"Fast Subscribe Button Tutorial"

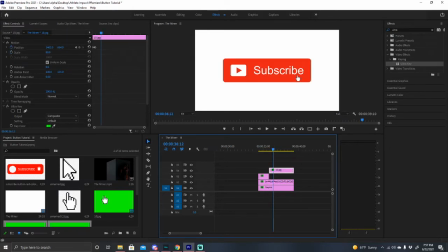Once again, you're just going to click on this. We're going to do a scale and move that back 1. So we want it to stay there. And then change this to 75.
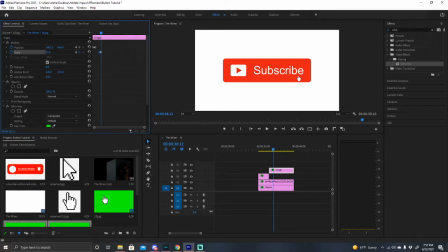Or I might have to do, let's see. Yeah, I'm just going to move that. No, actually, don't move this. I lied to you. And then back to, actually, let that stay there for 1.
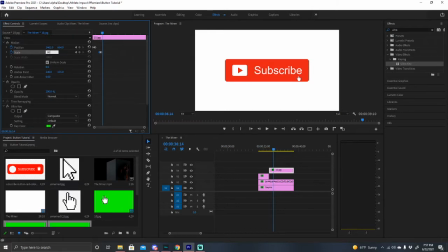Then back to 80 is what I had it at? Or is it 75? It was 80, okay. So that kind of just makes it, that's too far. I gotta move it closer together.
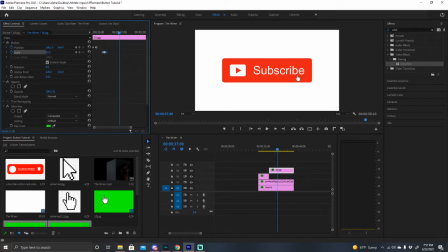Still too far away from one another.
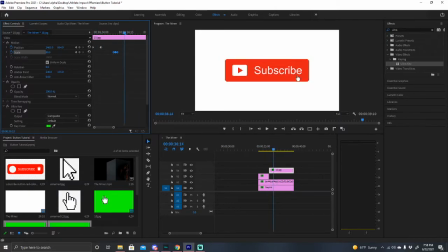Okay, then just a bit more this way. Nope, too far. Is there enough change there? Let's see. So now we got this.
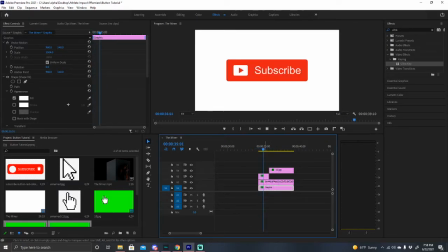So yeah, as you can see, I keep watching it back and forth, but it looks like you do click that, and there's a little bit of a delay between the mouse getting smaller and the thing here. So I'm gonna go ahead and change that so it looks like it's happening at the same time there.
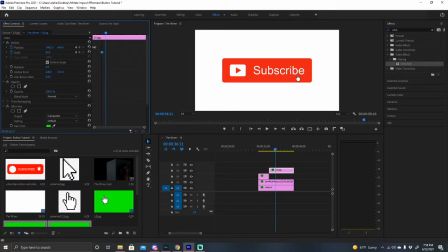If not the same time, just a little bit closer. So now the mouse is too slow. Just a bit more. Perfect.
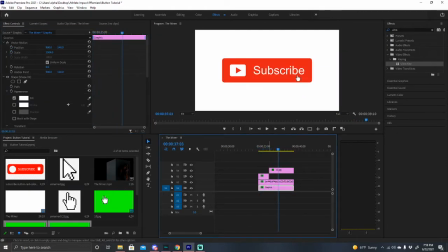Okay, so now we have this product right here, which is almost what I made there twice prior.
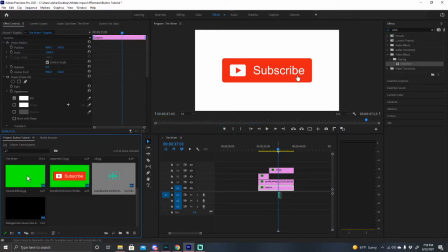And then just a way you bring this to life a little bit is put a sound effect in there. I got this sound effect from a website that I use called Footage Crate, and it is the same website that made this right here. This was free to download, and same with the sound effect as well.
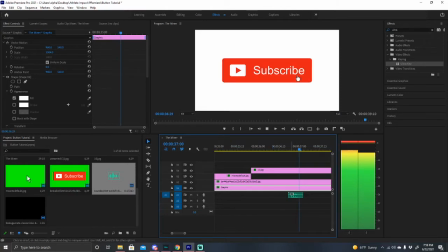And as you can hear in this sound effect, it's got like a weird after noise.
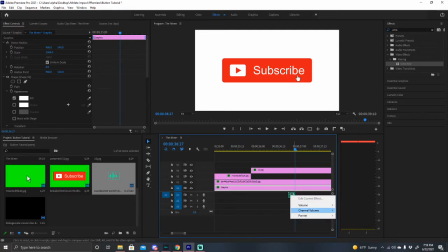I don't know, I just want the click noise. So I can go ahead and shorten that. And to apply the default transition. Bring that to the end there. So now it sounds more like a click.
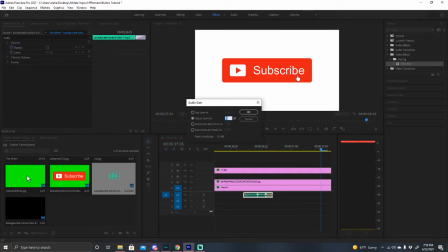And then I put this at -12 just to be a little bit quieter. That sounds not like an aggressive, super loud click.
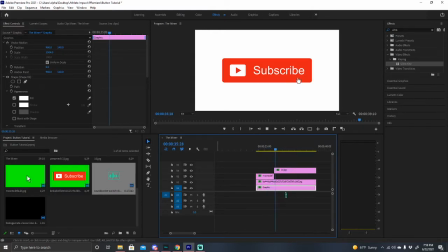And then I'm going to go ahead and find out where that is. Yep. Cool. So now we are left with this product right here.
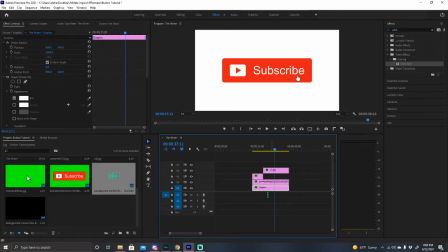Yeah, and that's kind of what I have and what I built prior. And this is just an example.
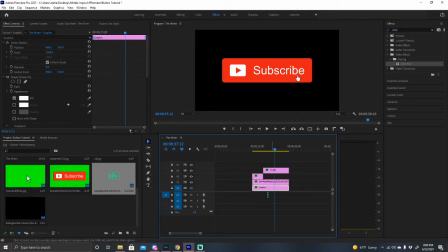You can get rid of like the background here if you don't want that. You just have almost the same thing. And the same way, so like let's say you wanted this to disappear, just like it does in this one. And as you see, it does get bigger before it gets smaller and disappears.
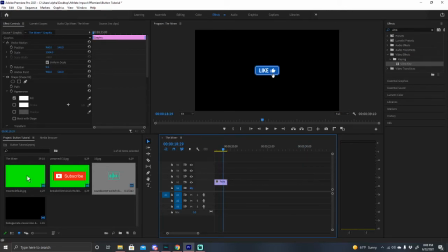So you're going to have that get bigger and then disappear, just the same way we had it come in the beginning. So you just want to recreate that. Yeah, you make it bigger and then it gets smaller and just disappears.
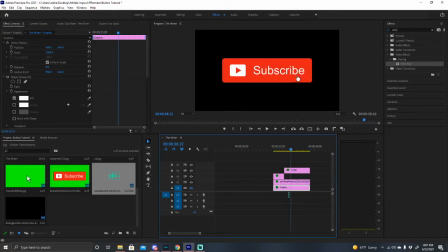So yeah, that's pretty simple. It's how you make that. And let's say you don't have a subscribe green background button that you needed to use. And let's say you're trying to get this button from a different place.